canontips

The Canon Vixia Camcorder puts today's cutting edge of creative video technology right in your hands. The rest is learning about and practicing your professional technique. Over the next few minutes, we'll discuss all types of techniques to creating professional-looking video using many of the advanced features on your Vixia Camcorder and some of the most frequently shot real-life scenarios. Your camera's zoom is both simple to use and incredibly useful, but it can also be one of the most misused techniques in amateur videos.
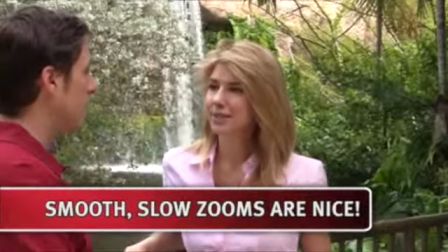0:33 An occasional smooth zoom can be nice. For example, a slow zoom in on your talent's face can add intensity to a scene.
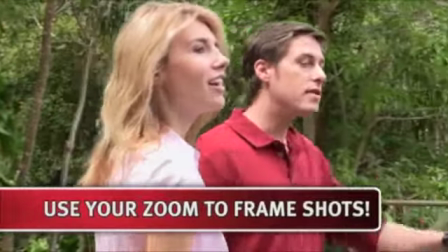0:40 However, in most cases, you should use your zoom to frame your shot and when you have everything just right, hit record.
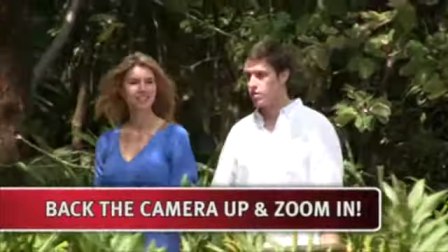0:48 One other artistic trick you should try when framing is to back the camera up away from your subject and zoom in instead of just positioning the camera closer.
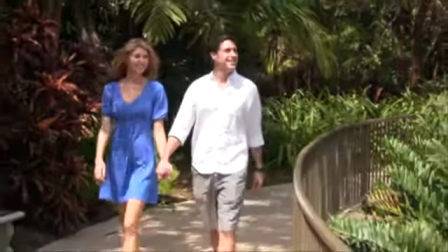0:56 This will alter the depth of field and the relationship of your subject to the background, producing some very interesting changes. To sum up, in general it's best to minimize all pans and zooms. As with a shaky camera, unnecessary zooms take your viewers out of the moment. Basic shot composition is easy to learn, but true cinematic artistry takes a lifetime to master. Even so, there's one simple three word idea that says it all. keep it interesting.
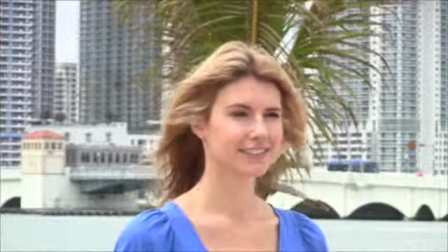1:28 This shot is boring because it's just a static lockdown shot of a subject in the center of the frame.
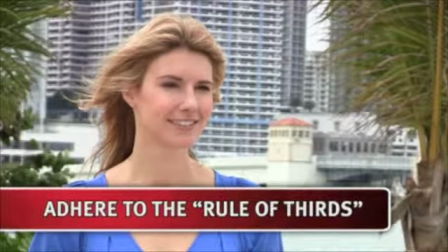1:34 But look at this. It's called the rule of thirds. It's more like the rule of four intersecting lines. When composing your shot, think of your viewfinder as being crisscrossed by two horizontal and two vertical lines.
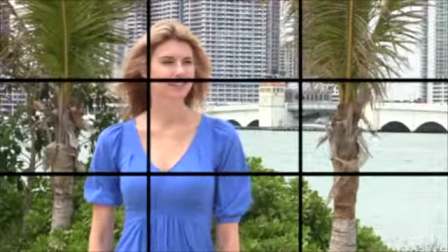1:48 The center of interest should fall along those lines or near one of the four intersections, not the center of the image. When shooting people, keep their eyes up in the upper third of the frame, like this.
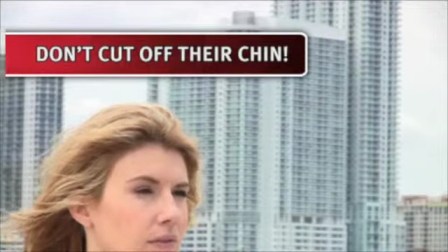2:00 And don't cut off their chin, especially when they're talking. You might also want to move them off to one side or the other.
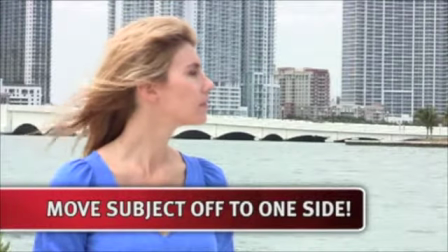2:07 May not determine which side by giving them some look room in the direction they're facing. But never squish their face up against the edge of the frame, like this.
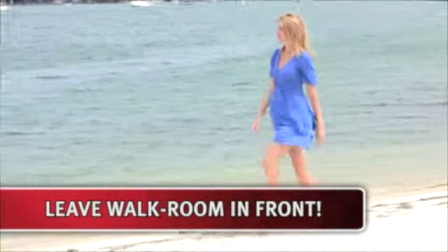2:17 Also, if you're shooting a moving target, give them some walk room in front of them. A final word about composition. Proper positioning of foreground subjects or objects can make all the difference between shots that are just okay and clips that will be winners for years to come.
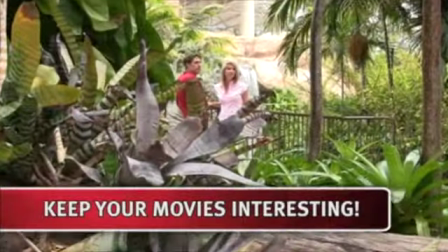2:36 Keeping your movies interesting should always be your goal and framing your subjects with natural or unique
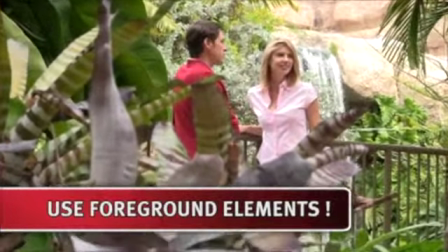2:41 foreground elements can be a very simple yet extremely effective way to get just the right shot. The background may not be as important as your foreground but a A little attention to what is behind your subject
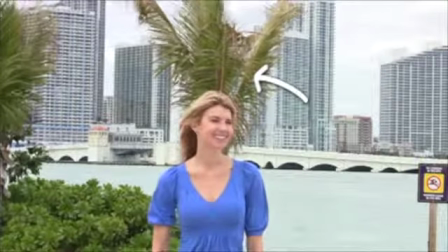2:54 can save you the embarrassment of having an unwanted object seeming like it's attached to your subject. Getting your camcorder off your shoulder, away from eye level, leads to more interesting, more unexpected, more meaningful, and more enjoyable shots.
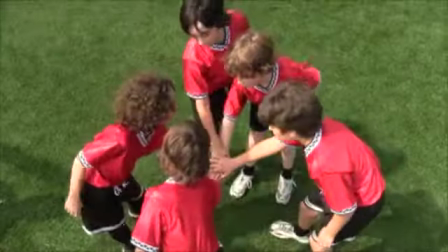3:12 Never hesitate to get low and shoot up, or tilt your LCD down and shoot high.
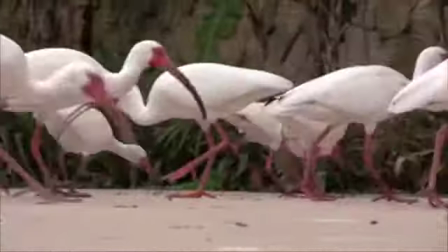3:18 Put your camera at the level of whatever your subject is and shoot from that unique point of view perspective.
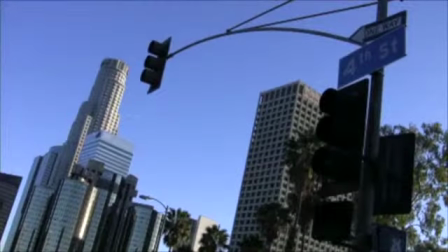3:25 Tilt your camera slightly to create a world just slightly off balance.
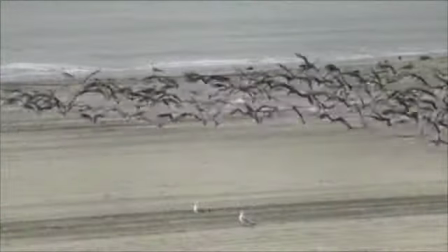3:30 Place your camera as if it were an outside observer or an inside participant in the action.
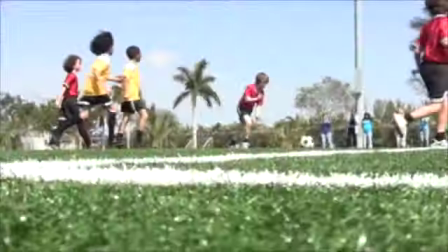3:36 All these tips make for a more interesting, more memorable and more meaningful video. We've already talked about camera angles and shot selection in the context of keeping it interesting.
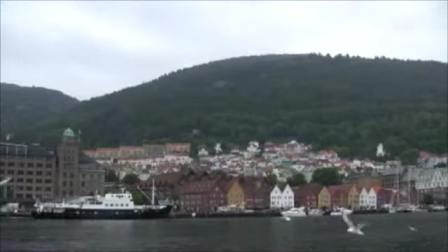3:47 Now, let's add in the concept of coverage. Coverage of your subject includes shooting the same scene multiple times and from multiple angles.
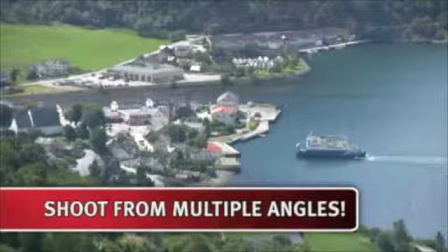3:56 Cutting between them not only adds interest, it also protects you as if you were covered by an insurance policy when editing. Here are some ways to ensure you've got the coverage you need to tell your story and keep your video interesting. The best establishing shot instantly grabs the viewer's attention and helps tell your story.
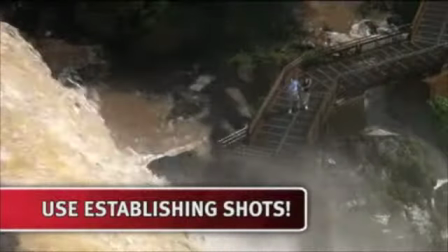4:15 An establishing shot sets a scene in one image. Although super wide shots work well, consider other points of view. From the driver's seat of a speedboat with water skier in tow, or from the cockpit of a classic biplane taking to the air. Breaking up the action in a sequence is a terrific way to build interest and tell a story.
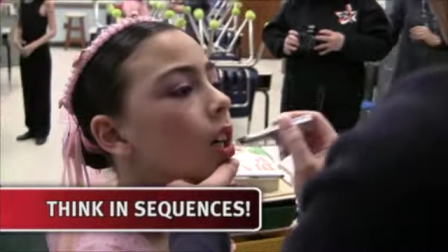4:36 Okay, now instead of simply capturing all this in one long shot,
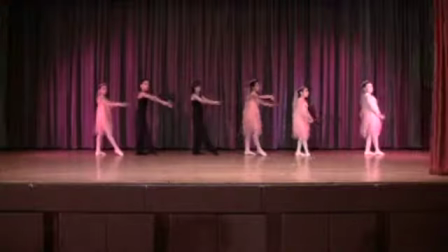4:41 piecing all these actions together in a sequence of edits is much more interesting and better filmmaking.
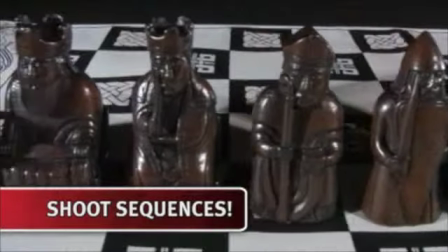4:47 You can easily combine wide and tight shots, trucking moves, quick cuts and matched action to build a sequence, and tell your story.
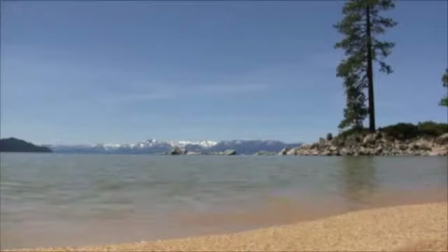4:58 You can avoid jump cuts by shooting cutaways. A jump cut is an edit that creates a disconnect in the viewer's mind.
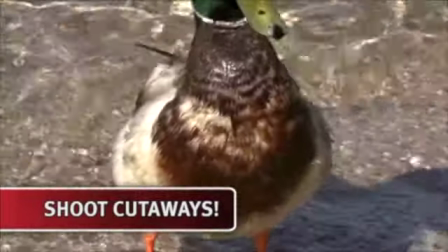5:05 A cutaway, literally a shot that cuts away from the current shot, fixes jump cuts.
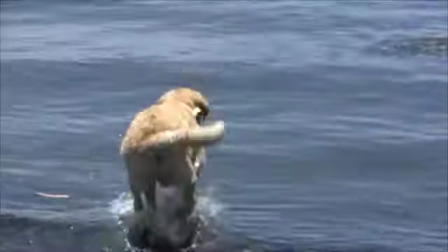5:11 Your cutaway could be a wide shot, a hand shot, reverse angle shot, or b-roll footage of the subject you're shooting.
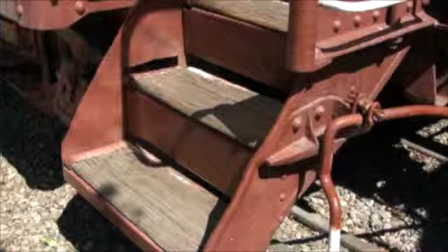5:18 So for getting coverage that helps tell your story and helps smooth things out in an edit as well, cutaway shots are a must. By lighting a scene, you automatically add production value to your video.
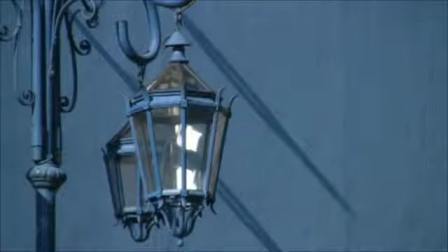5:32 The way light falls on your subject matter influences everything from camera placement to camera angles to composition. If a scene is poorly lit, it can cause frustration when you try to edit the clip. Paying attention to lighting and using lights effectively will help you avoid disappointment with your movies and totally brighten your outlook.
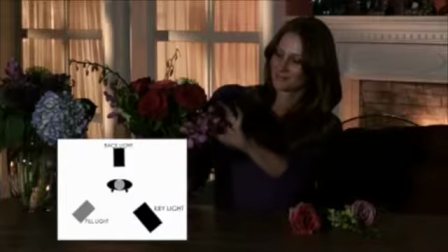5:55 If you're shooting indoors and have a light kit, try traditional three-point lighting. One key light should be placed by the camera and directed back at the subject.
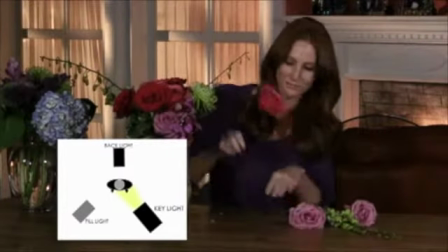6:04 A second,
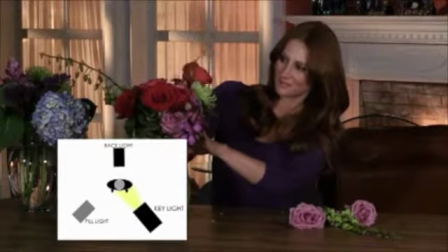6:05 smaller back light should be positioned high behind the subject and spotted down to add highlights and create separation from the subject and the background.
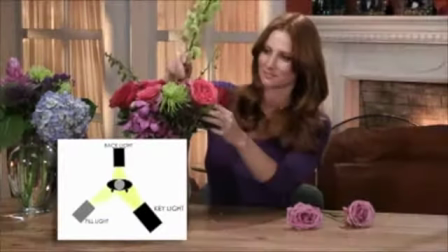6:14 Use the third light to illuminate the background or add fill light on the subject. Not surprisingly, a powerful closing shot is important as well. Your closing images are what stick in people's minds.
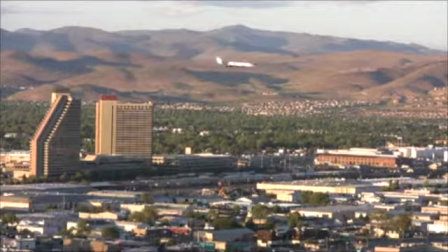6:29 So you should be constantly on the lookout for the one shot or sequence that best wraps up your story. It could be as simple as someone closing a door, turning out the lights, or a leaf floating up over the horizon.